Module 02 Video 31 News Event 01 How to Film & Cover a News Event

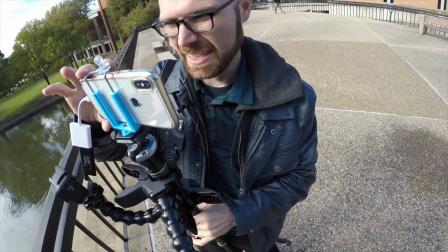8:09 As I'm walking, I don't get beyond the bridge that connects the one breezeway to the second breezeway
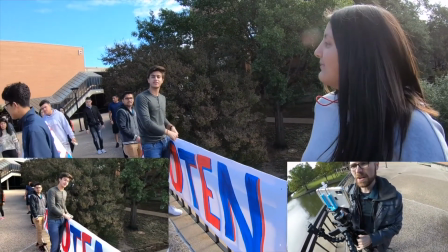8:17 when all of a sudden these students with these long painted banners just show up right in front of me.
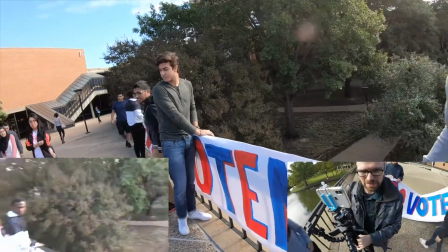8:24 They came out of the corner of my eye, so to speak. And I saw that they said, go vote.
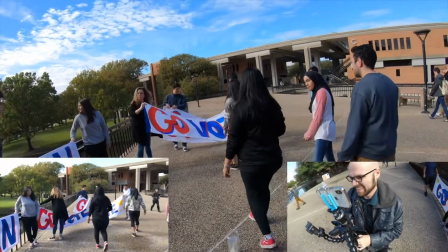8:30 And I went, oh, this is interesting. So there's one set of students, then the second set of students, and the third set of students.
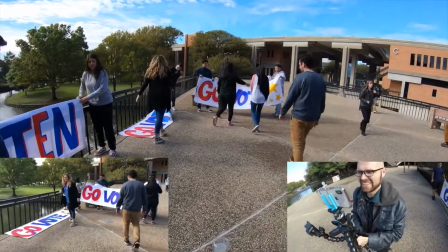8:36 I went, oh, this has got to be like a club or a class or something.
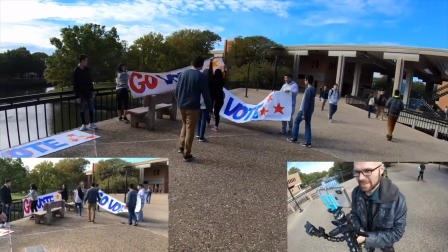8:41 And then I see their professor come out, start giving them guidance on where sign number 1 goes and sign number 2 and how they're going to be aligned.
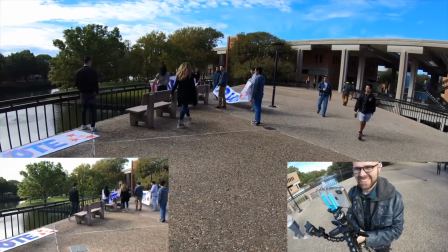8:49 And I went, oh, I need to get this. I need to just start following this action and getting B-roll.
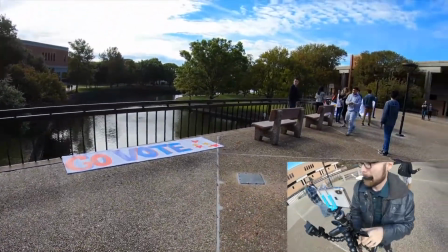8:55 Things like this will happen to you all the time. Things will just happen to the side of you, in front of you,
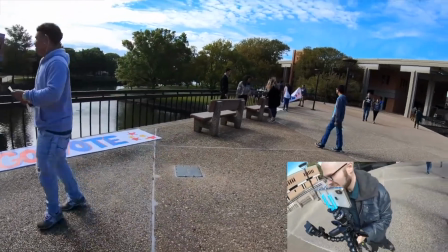9:03 or you will hear something to get your attention, turn around, and there will be something to shoot.
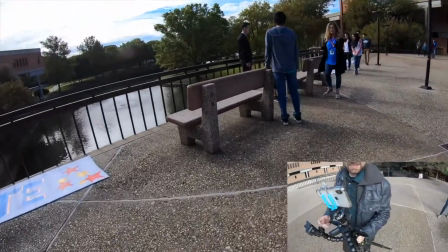9:08 And the first thing you're gonna do is you're gonna freak out because you know that you have to shoot it.
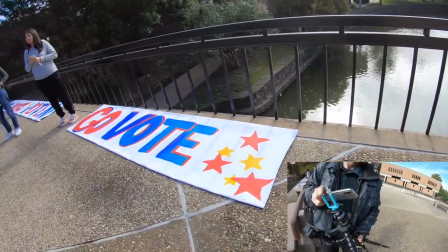9:14 You know that it's really good. And both those things make you great.
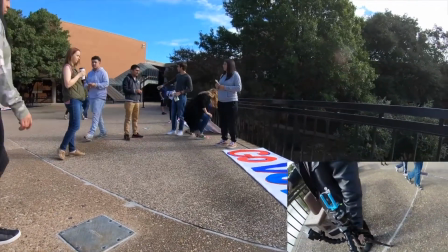9:19 Why you're freaking out is that you have no idea what to shoot first.
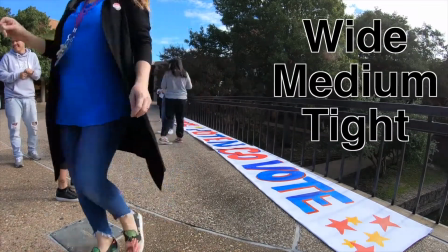9:25 And this is where when we tell you guys wide, medium, and tight, or the longer NPPA mantra of wide,
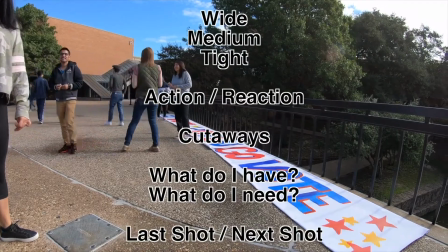9:34 medium, tight, action, reaction, cutaways, what do I have, what do I need, last shot,
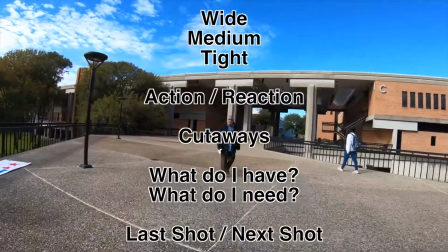9:41 next shot, that is the order in which you want to shoot things because it's a workflow for you.
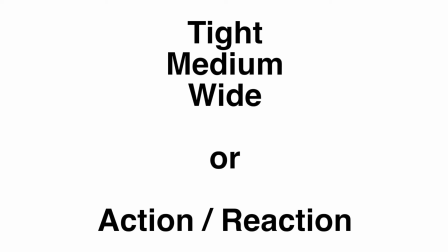9:48 It gives you a checklist. If you shoot tight, medium, wide, or you shoot reaction first, it's all fine. It just gives you a framework so you don't freak out and you stay calm and you just get in there and you get what you need.
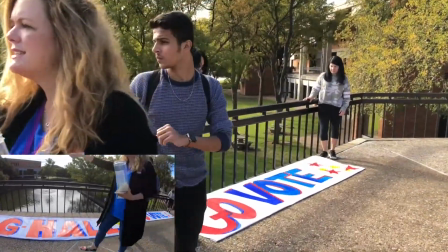10:06 Which is, even though what you're looking at me right now, this video looks like chaos, it's these mantras going through my head.
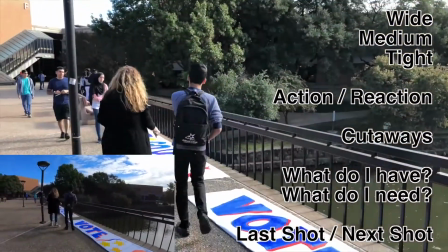10:14 I know I want wides of these banners in these students because there's so many banners, it's a cool wide shot.
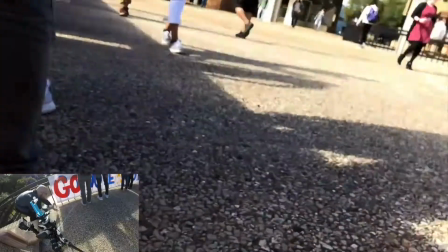10:20 I know I want tight shots of them taking those zip ties and wrapping them around the iron,
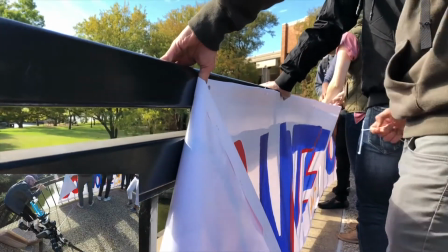10:29 because the wide shots and medium shots are going to be hard to cut
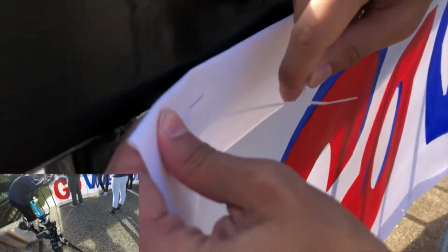10:34 together without the tight shots of the zip ties,
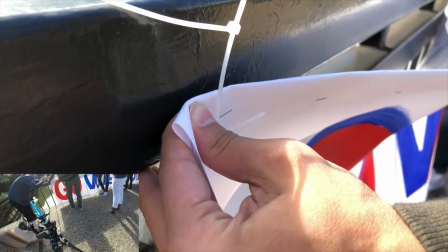10:38 because most of the signs are the same and the angles are the same, and I want every shot to look different.
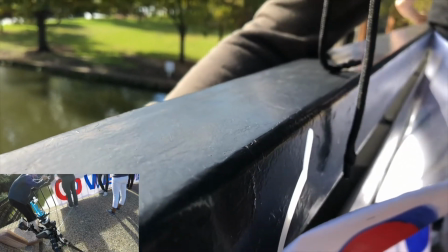10:46 So I go right in and I let my GoPro get a general wide.
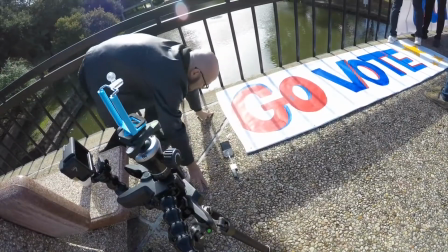10:52 I go in tight with my cell phone. I get on the ground at one point to get a ground angle.
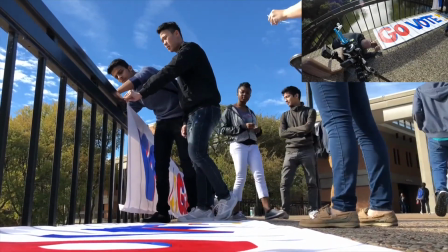11:04 When I knew I had enough B-roll, I started talking to a couple of students.
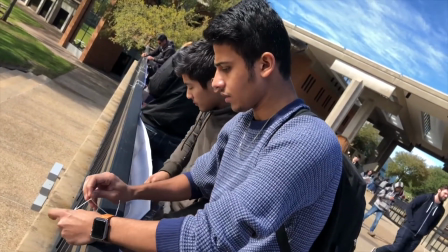11:08 Now here was an interesting problem. The lavalier, the wireless mic,
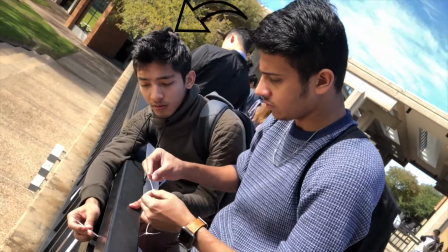11:15 is on the professor because she was orchestrating all this and just saying these great, short, natural sound bites.
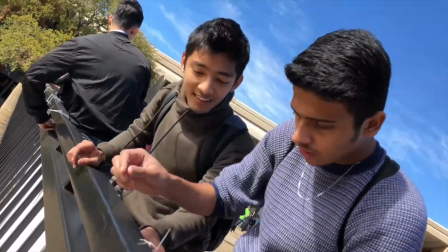11:22 I immediately mic'd her up. I knew that the audio I wanted to hear clearly and all of my B-roll was her.
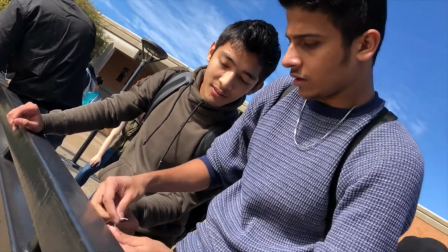11:31 She's far away.
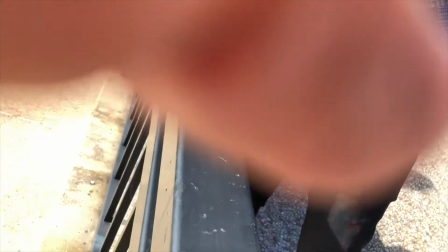11:32 She's on the other end of the bridge and I'm on the opposite end of the bridge, and I want to talk to these students while they're working.
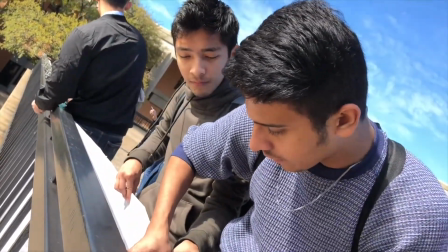11:41 But all I've got is my cell phone with one mic plugged in.
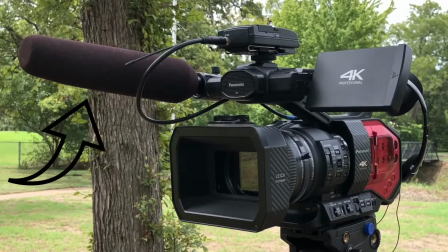11:45 I don't have my professional gear where that microphone that hangs on the side of the camera can get the students while the wireless of the professor is still coming in on the separate second channel.
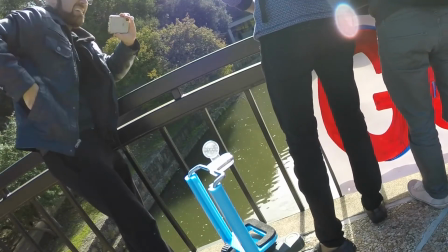12:01 So what I do, I yank the wireless receiver out of my cell phone.
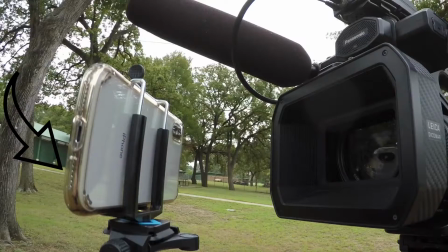12:06 My cell phone then defaults to the microphone inside the cell phone, which is the one that we use for phone calls every day.
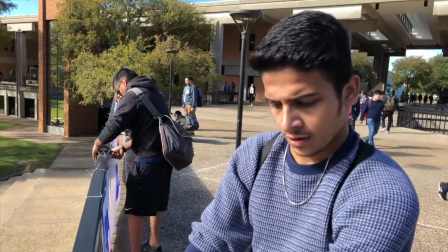12:14 And I just start asking these students questions.